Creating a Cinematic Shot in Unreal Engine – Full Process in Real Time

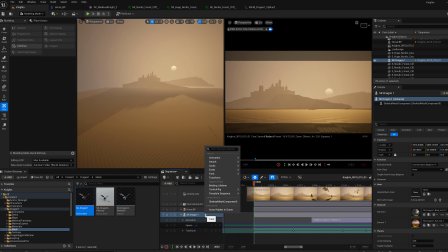I'm testing out different animations because it's a little bit repetitive, the looping flight, so I want to add a bit of variation to it.
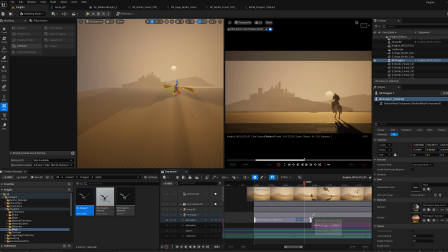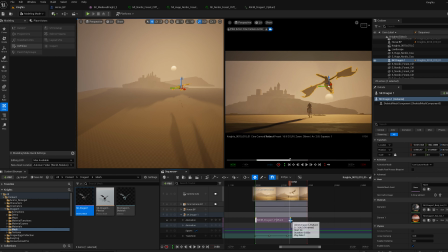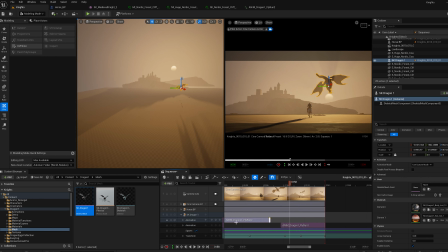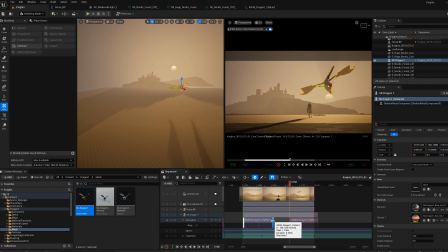It's annoying me a little bit right now. It's not doing what I want it to do, as you can see. So now that worked.
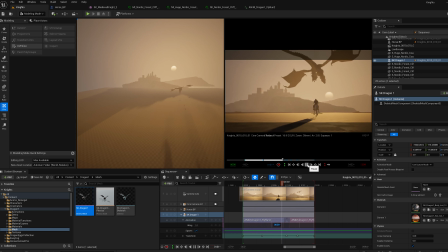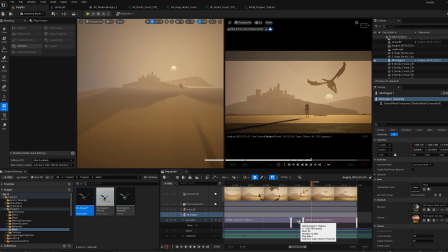So I'm testing it out how it looks if it kind of came gliding in more and then it flapped its wings. Just testing out how that will work.
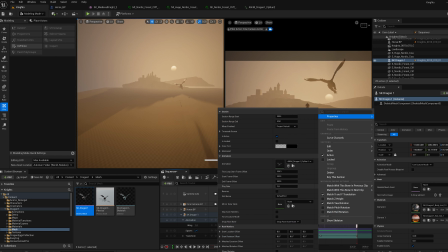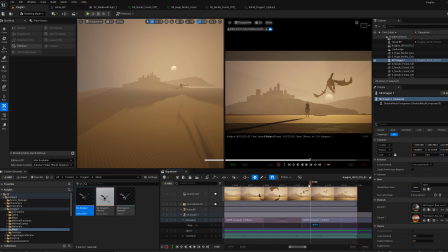And I put the play rate down a little bit so it moves a bit slower because it's a massive dragon. So I feel like when it's flapping wings too fast, it loses the idea of weight and size. So I wanted to slow it down a little bit.
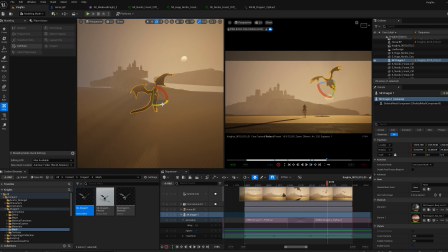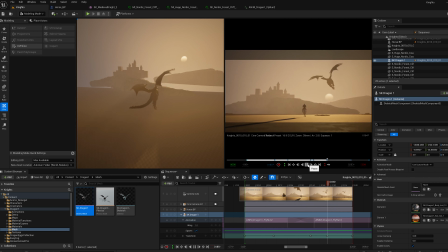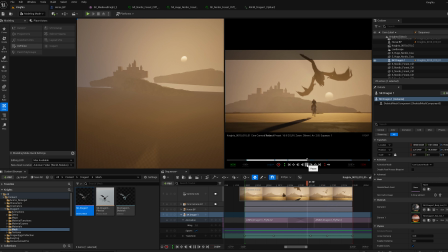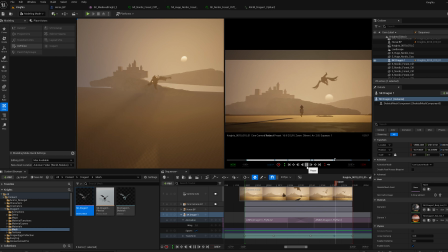So you can see I'm playing a little bit around with the keyframes to test out some
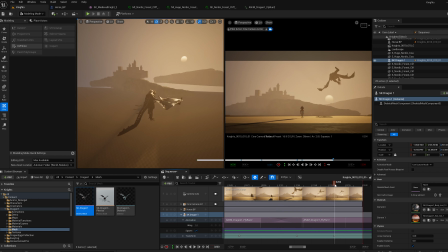variation in speed as well, so it's not so linear. So there's a little bit more life to it. I'm just quickly going to drink some water.
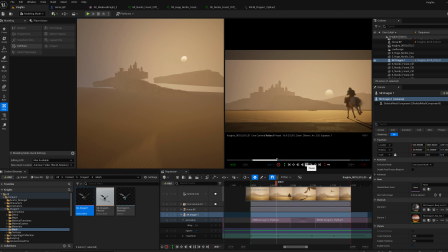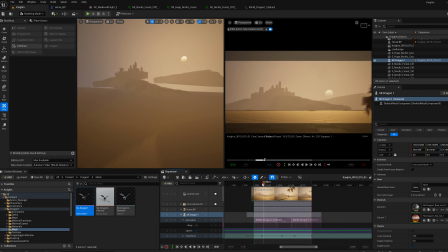I moved the keyframes a little bit forward because I wanted to see how it looks if the dragon enters a little bit earlier.
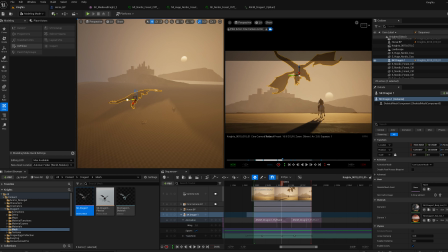See there, for me that feels a bit more like a balanced composition coming in there, instead of just being right on top of the knight as he rides in.